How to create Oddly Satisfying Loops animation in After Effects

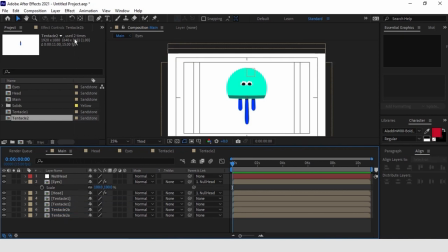517s
As the last step, we create a second null. Position it just below the first one and connect the tentacles to it.
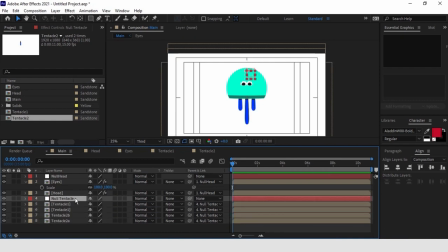537s
Okay then, now that our rig is finished, let's talk for a bit and see how we can manage animations that must look. It's fundamental to remember that in order for a loop to be perfect, the range between the keyframes we are going to add to the different elements must always be equal,
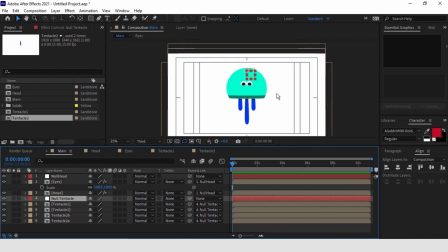557s
or at least multiples or dividers of the unit we choose. In this case, we are going to stop the movement of the body, which is the main movement of this animation, with a range of 8 frames between the top and the bottom position.
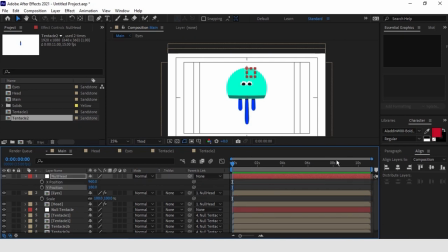573s
This means that also the other layers we will use ranges of 8 frames or its multiples or dividers, meaning 4, 16, 32 and so on. Before we begin, let's define the area of our loop.
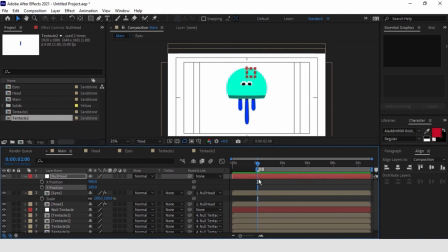590s
We position our cursor at about 2 seconds from the beginning of the composition and click B to set up the start of our work area. This will leave us with a bit of workspace to begin the loop of the single elements before the work area if we choose to.
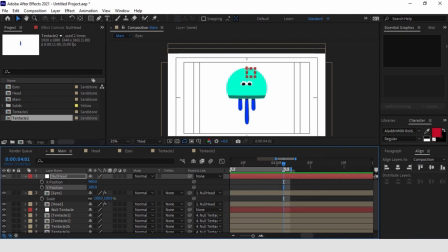611s
Now we move our 32 frames to setup instead of the end of our work area. Now that we have our work area set up, let's pass on to the animation.
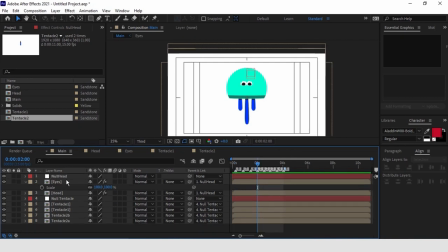The first element which we are going to animate is the null that controls the body. We press P to reveal the position parameter, separate the dimensions,
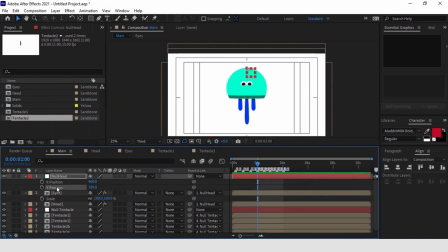645s
and add the first keyframe on the y-axis in correspondence to the beginning of our loop. And the second one, 8 frames later, where we are going to slightly lower it. Now we had a ping pong expression
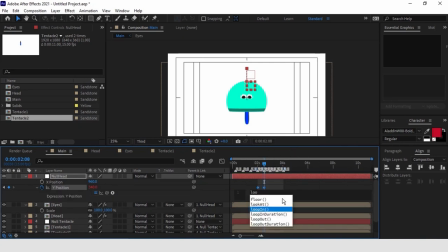665s
which will loop the movement I set up with a continuous ping pong between both keyframes.
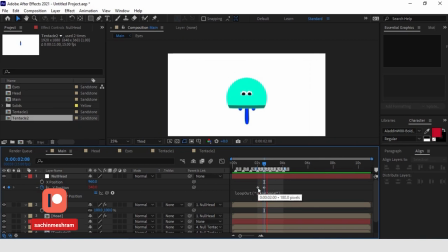Now let's refine the speed graph. I want to set up it in a way that the body bounces in the moment it reaches its lower position.
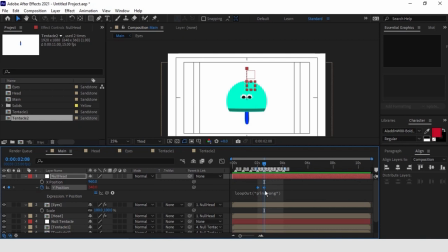692s
However, I don't want the bounce to be too sharp. So I'm going to add the easy ease on both keyframes and bring the influence to 100% just on the first one, leaving the second keyframe as it is.
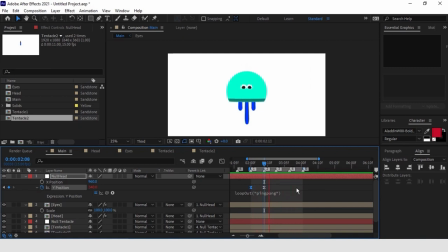Now let's work on the head.
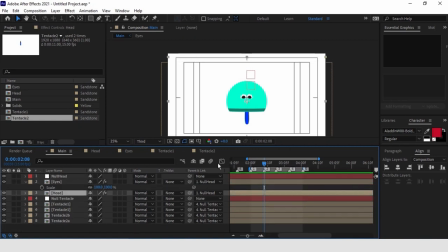722s
We are going to create squash and stretch using scale and give it some depth using the rotation of the CC sphere effect. As for the squash and stretch, we want the head of the jellyfish to gradually widen as it reaches its lower position,
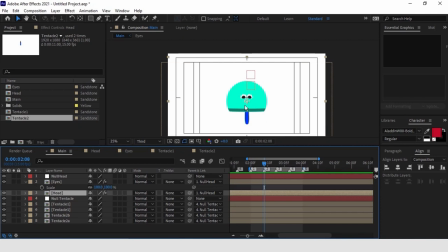741s
mimicking the movement we actually have in nature when the head of a jellyfish fills up with water. After, we want the head to stretch right after its lower position, creating some sort of inertia movement between the null and the head.
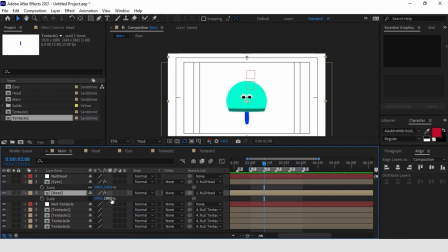761s
To do it, we click on the change shape icon on the scale parameter to control the axis independently and compress it when it reaches its lower position. We move back 16 frames and copy paste the same keyframe.
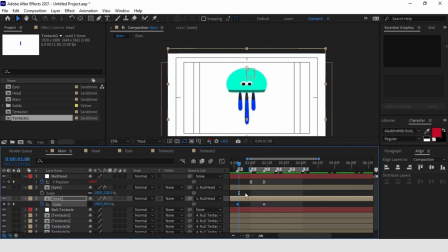780s
Now we move ahead a couple of frames and stretch the head of the jellyfish. Let's apply some easy ease on our keyframes and apply a cycle looping expression as well.
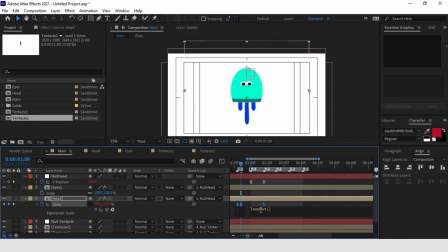794s
Unlike the ping pong expression, where we have a back and forth between the values of both keyframes as we did on null, this expression creates a perfect loop. Once arrive at the end of the keyframes, they are repeated from the very beginning.
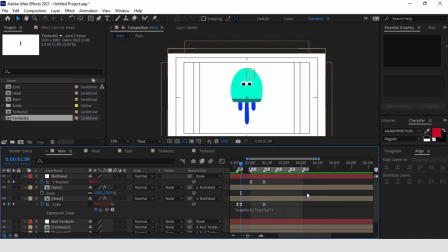811s
This way I created the movement I was looking for. The head widens at its lowest and then it suddenly stretches after the bounce. To further emphasize this movement, we can work on the position of the solid we pre-composed and applied the CC sphere effect on.
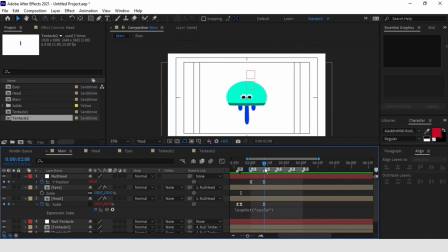832s
We position ourselves in correspondence to the first keyframe we added. We click twice on our composition and this way our cursor will be positioned at the exact same point.
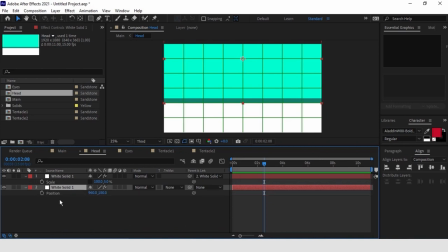845s
We can make sure looking at the frame number. Then we can add a keyframe. We can do the same on the third keyframe. To conclude it, set the second keyframe.
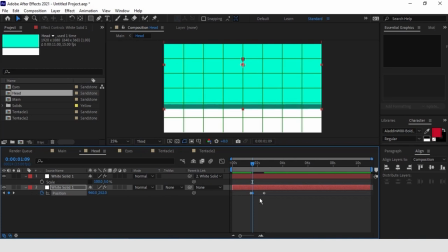863s
Where we lower our solids, we can add easy ease and the cycle looping expression.
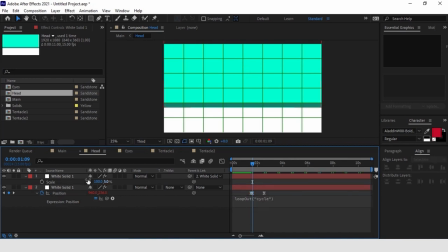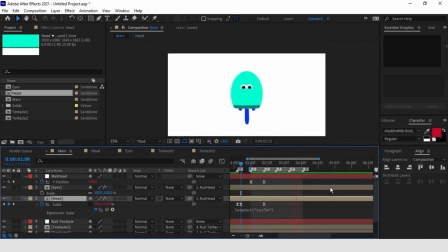883s
And then we just further emphasize the movement of the head. We basically have to repeat the same process, only working on the rotation parameter on the x-axis of the CC sphere effect.
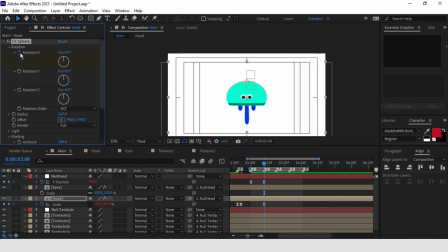902s
This will allow the animation to gain more depth. You can tilt the head up as it's compressing and down when it stretches.
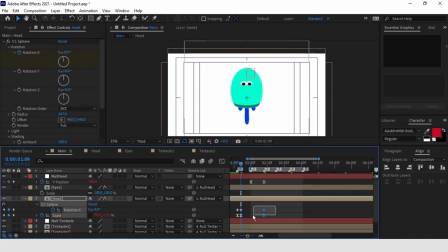916s
Also here, we add his ease and the cycle looping expression. And create an overlap of just one frame.
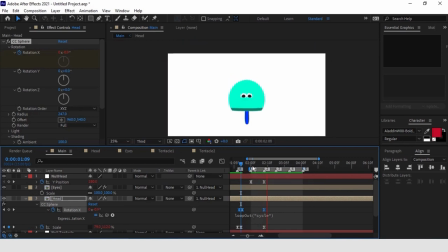938s
Between the movements we set up on scale and these last keyframes. You can still refine this last element in such a way to create more contrast between the outside and the inside of the head.
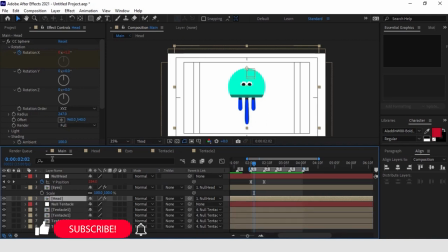952s
To do so, just select the layer and set up the render parameter on outside. This will make visible only the outside part of the head. And change the render parameter to inside on the copy we just created.
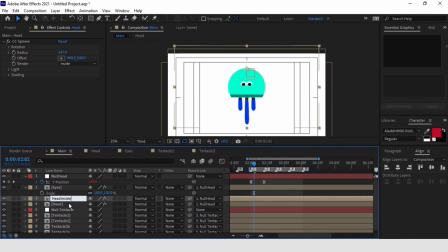972s
This layer will be inside of our head. We can drag it to the bottom part of our composition over the tentacles and apply the fill effect in order to make it darker and have a greater contrast in the design.
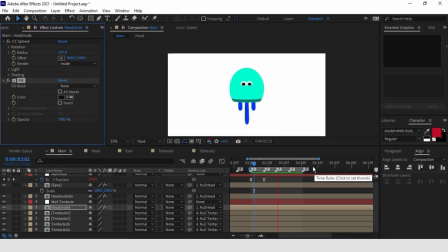Now let's make the movement even more organic using the time displacement effect.
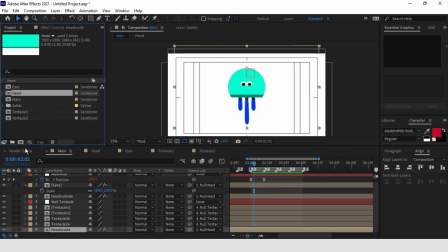1001s
As a second step, I am going to create a new composition, which I will call ramp.